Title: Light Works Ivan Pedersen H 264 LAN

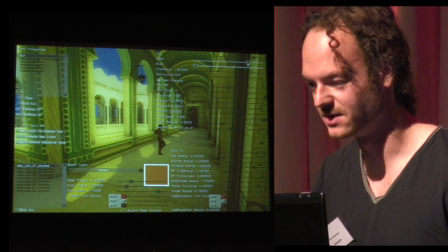It uses the sun and it uses the sky, so it's quite easy for me to sort of iterate and basically change the mood in the entire scene.
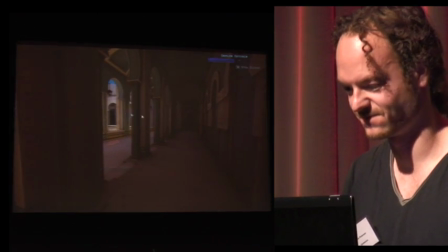So I can very quickly sort of just try out some ideas if I'm being asked to sort of,
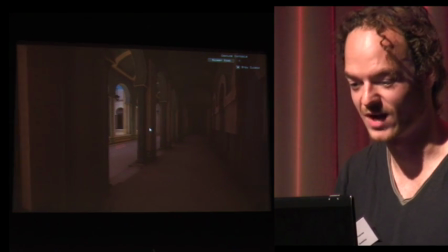what would this look like if the sun was more like a sunset kind of lighting.
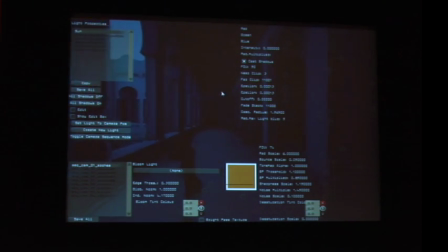Can turn off the sun altogether so you get like a nighttime. So that's basically an example of games lighting.
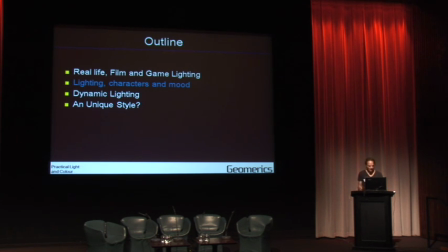This is just using games technology. It's not an actual game, I should say. So the next bit is basically about lighting characters and mood.
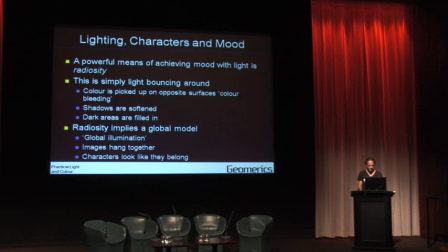So a powerful way of attuning mood is radiosity, which is basically just light bouncing about the environment. It's something that's not really been possible previously, but we're just starting to get to the point where it is actually possible to do this in real time. looking at or reading up on John Alton's book,
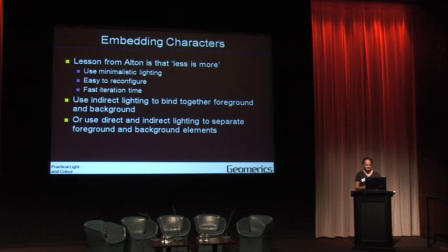Less is More. So if I use a minimalistic lighting setup that's easy to configure and iterate, I can basically use the indirect lighting to bind together foreground and background, or I can choose to use the direct lighting to separate foreground and background. It's all up to what sort of effect you're after in the end. This takes us to a next demo.
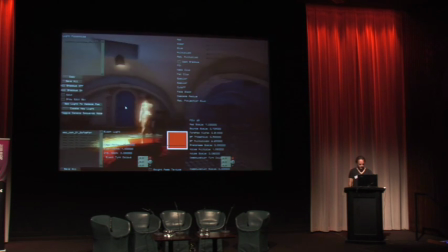So I move on the camera. So look at the girl from the front. Now there's two light sources in the room. There's the sort of skylight, which is a big area light outside of the windows. And then there's one light source, which is this one that sort of shines down on the floor, on the red carpets, and we get lights bounced around the room.
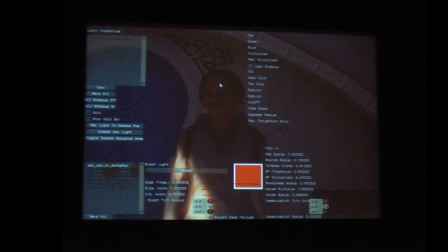And basically, at the moment, the character is quite well integrated with the background because she receives the same lighting as the background.
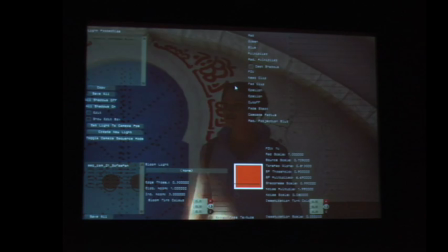She sort of got the sort of red-blue contrast going on. So if I change an element in the scene, then you'll notice that we get quite a dramatic change in the mood. Interestingly enough, what I'm actually changing here is not the actual light source. What I'm changing here is the colors of the carpet.
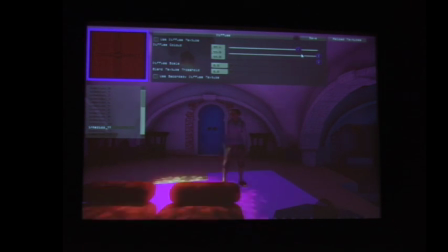So again, because we got radiosity, because we got a sort of global vision of what we actually want,
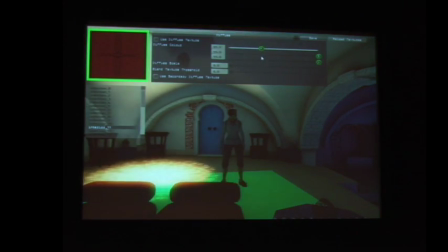then just changing one little element in the scene is actually a really powerful way of controlling the mood.
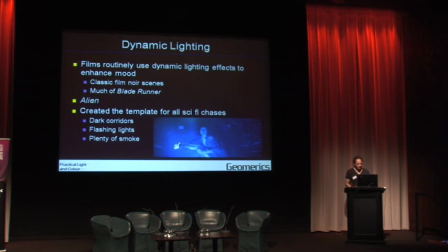So dynamic lighting. Films like Alien use a lot of dynamic lighting. So we had sort of this sort of chase scene where Ripley's being chased through the corridors, trying to escape from the Nostromo. Dark corridors, flashing light, etc. That was basically the sort of platonic way of doing dynamic lighting for quite a while, and games have been copying it for ages.
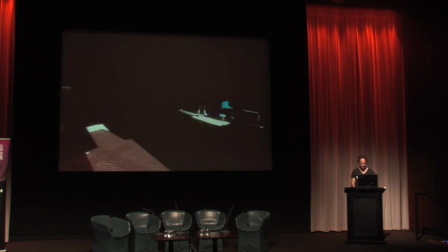So this is basically the same scene as before, but I've just gone in and I relit it. I've placed the light source outside of the windows, and I'm just flashing that a bit on and off. And it gives this impression of lighting.
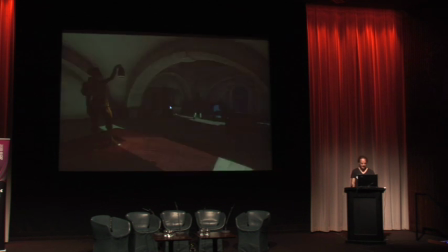And we actually just use one light source to light up the entire room, apart from the lantern from the girl. And just animating this one light source enables these sort of dynamic effects. So now I just wanted to try and sort of tie together, these real life and film and games lighting, and then see if we can actually draw some conclusions from it.
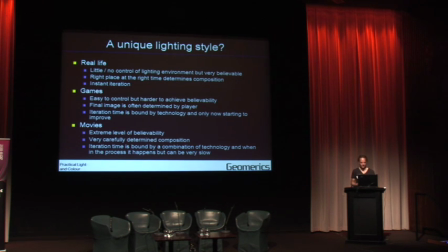So in real life, we got little control over the lighting environment, but you tend to achieve some very believable results. In games, games are easier to control, but it's quite hard to actually achieve something that's believable. That's what we're trying to do in geomatics, obviously. In movies, actually achieving believability can take quite a while. The iteration time can be quite slow. You achieve these extreme levels of believability that really does connect with people emotionally. And the composition is a big element of that, is very carefully determined. So I've been trying to do this fancy triangle.